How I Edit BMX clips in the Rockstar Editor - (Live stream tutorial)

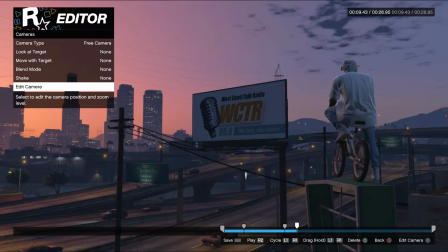752s
And then we want to, so from where the guy, from where we've landed and where we want to be, maybe like a couple of seconds.
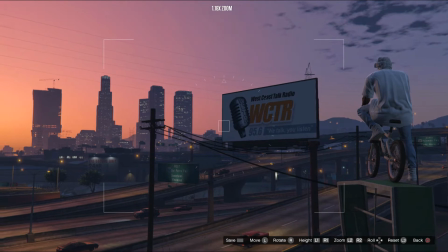762s
You then edit the camera to where you want it to be finished, so where it's finished moving.
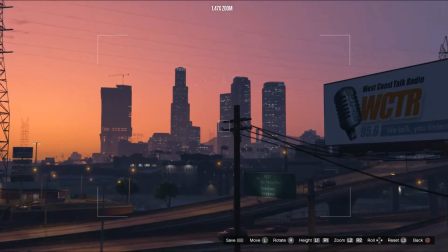768s
So we want it about here and zoomed in with a little bit with the right trigger as well. So now,
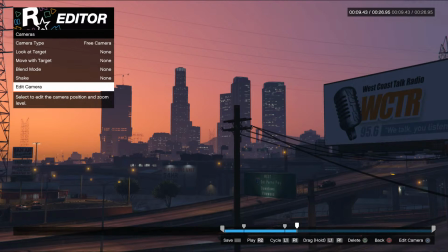777s
if we go back, we've got the small little gaps here between where we finished and where we want it to be.
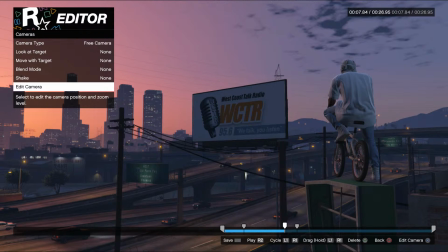784s
And now you pick here blend mode. A blend mode here, you can, it's always on none, which is just a hard cut to the next camera, but you can blend the cameras together, and you can do that by selecting linear, smooth, or none. I like to use smooth.
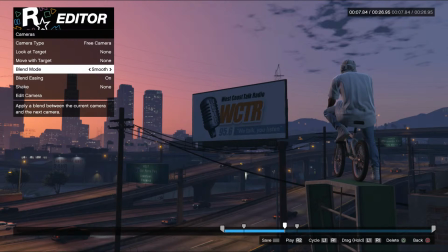799s
Now what that's going to do, when you select smooth and play, it's going to slowly look at that.
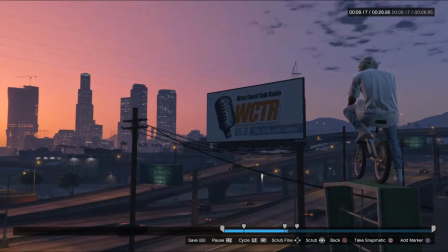805s
So that's far too fast. See how it like really shot away, and it's a clunky look.
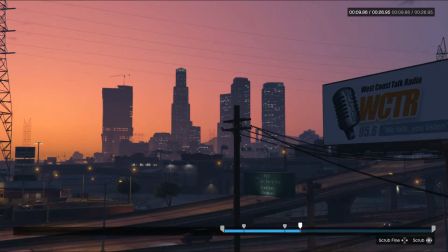810s
It doesn't look nice. So what you want to do is stretch out the final camera.
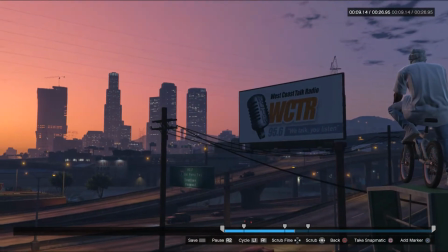815s
So we've just doubled it. So now it takes twice as long to get to that point, if you know what I mean.
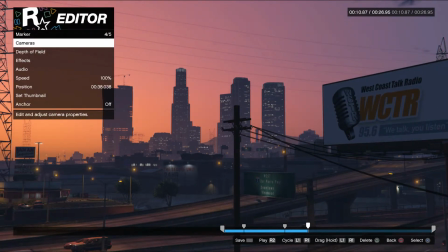822s
Now you can slow that down even further, but then you don't get the movement you want.
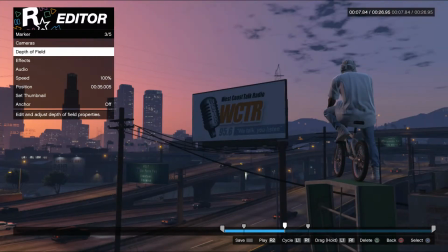825s
So what you can do additionally in the transition is take the speed from 100 and chuck it down to like 50.
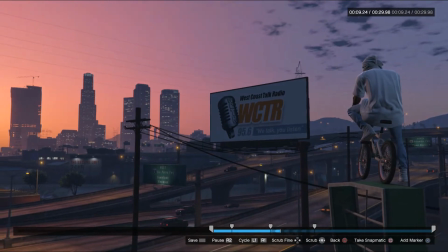832s
So now we're at the final part, we press play, and we get a nice panning look over the city with a slight bit of zoom in as well.
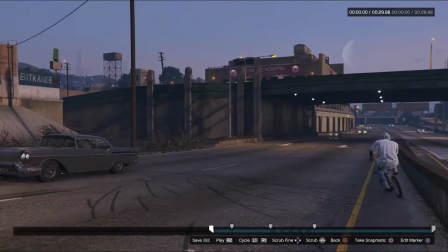841s
Now that there is like a really nice way to finish your clips, because you're adding a whole nother dimension to not just what's happened, but you're also adding some atmosphere. So what we'll do is we'll bring up the timeline and go back to the start by pressing L2,
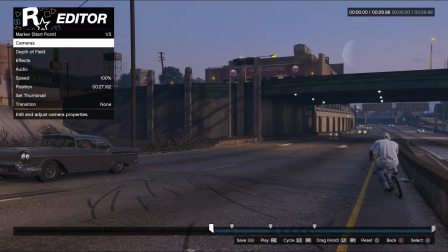855s
or sorry, L1, LB, and now we'll click in the right stick, which removes the HUD,
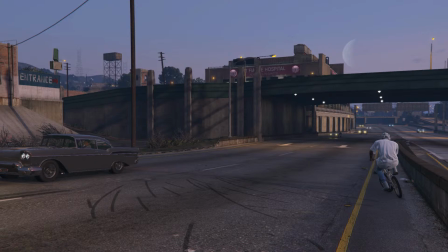863s
and now pressing R2 will play the clip from the start to the finish, which gives you a really good idea of how it looks the whole way through.
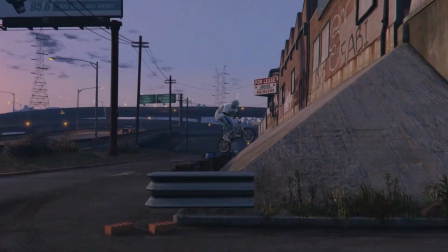870s
So now we'll play it. Coming across the freeway, the camera's tracking him up the ramp, up the wall, perfect landing on top.
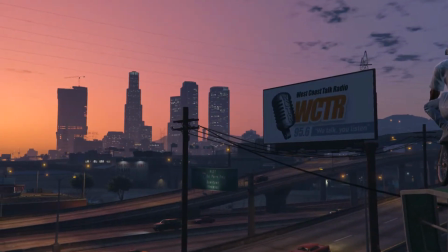878s
And then we've got a nice panning slow camera emphasizing the city at the end.
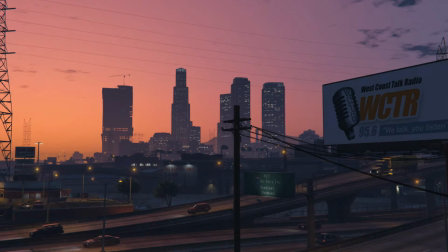885s
And that's a really nice way to edit that little street clip, and gives you some nice color for your edits at the end as well.
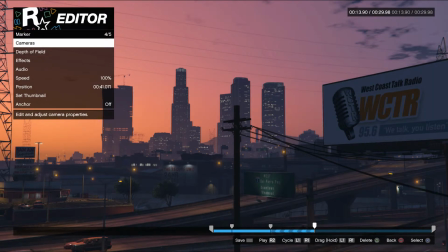893s
So what we'll do with that to me is done at the moment. Now remember, on top of all these clips you can add effects. Now if you're not using external editing, you can use the in-game effects on the Rockstar Editor, which is these filters here.
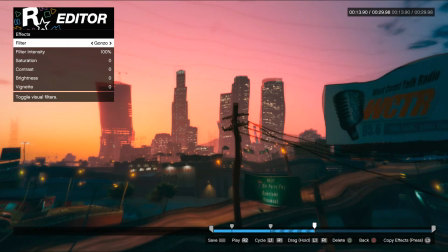910s
Now, all of these filters are great. They've got their own look. Albuquerque, Gonzo is very... I've never bothered with Gonzo.
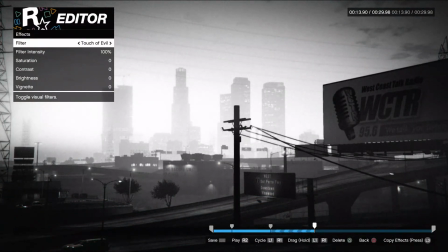917s
Cathode, Touch of Evil, very black and white. Normandy was nice.
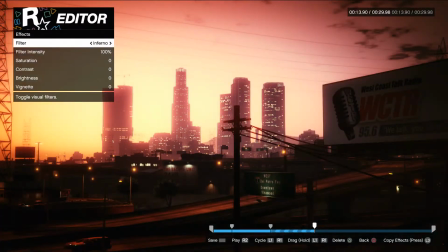922s
I quite like using Normandy. Emulsion. Inferno, which is the very classic old gen look.
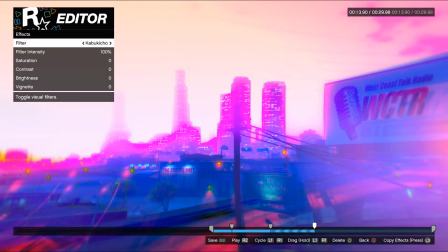931s
Purple Haze, Sentinel, Kabukicho, I guess.
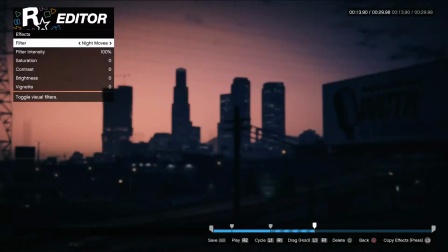937s
Glacial, which is one of my favorites. Night Moves is another classic.
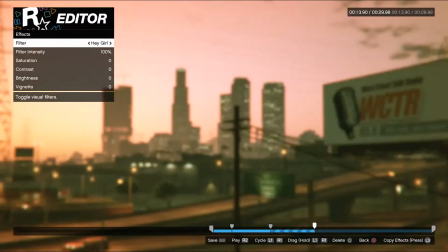942s
Nueva Esperanza, Hey Girl, Nostalgia.
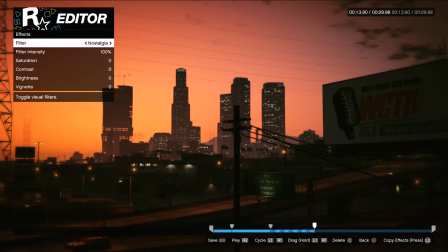948s
That's really nice. Nostalgia is really nice. Hey everyone who's watching too, by the way. I'm not ignoring you, I'm just trying to be concise with what I'm explaining.
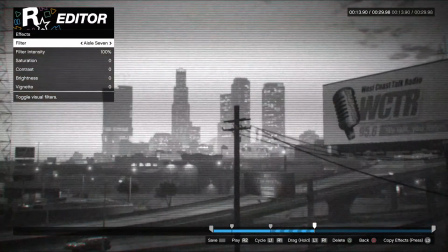956s
Graveyard Shift, Tel Aviv, Headroom, High Country, and Thermopylae. IL7's like that CCTV shit, don't really fuck with that.
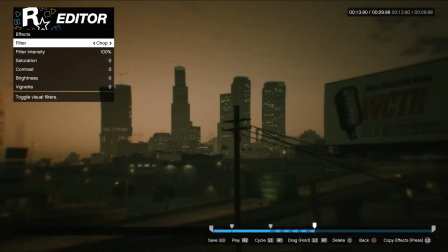964s
Same with Game Over, man. Divinity's too bright. Chopper's the dog's sort of filter.
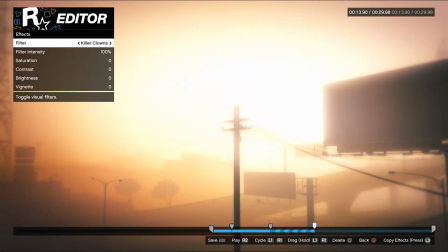969s
Killer Clowns is almost an inverted. Also, you probably want to avoid that one.
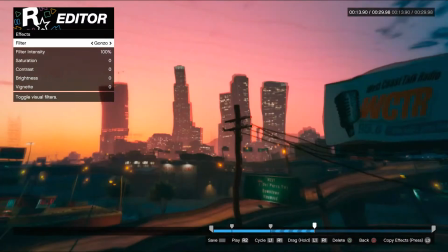974s
And then black. So, all these filters are great. They're all great, but they're all very strong.
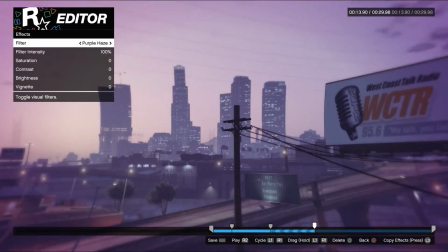981s
They're all very intense. So, if you weren't using external editing, you can apply these filters to your edits to make them...
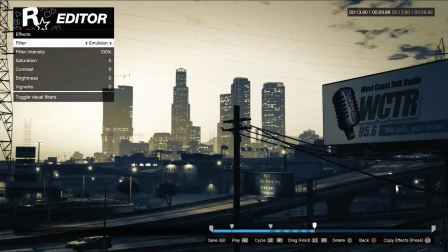990s
You're basically taking a lot of the work out of it yourself for when you edit it together later on, whether you're just doing it in a simple program or an advanced program.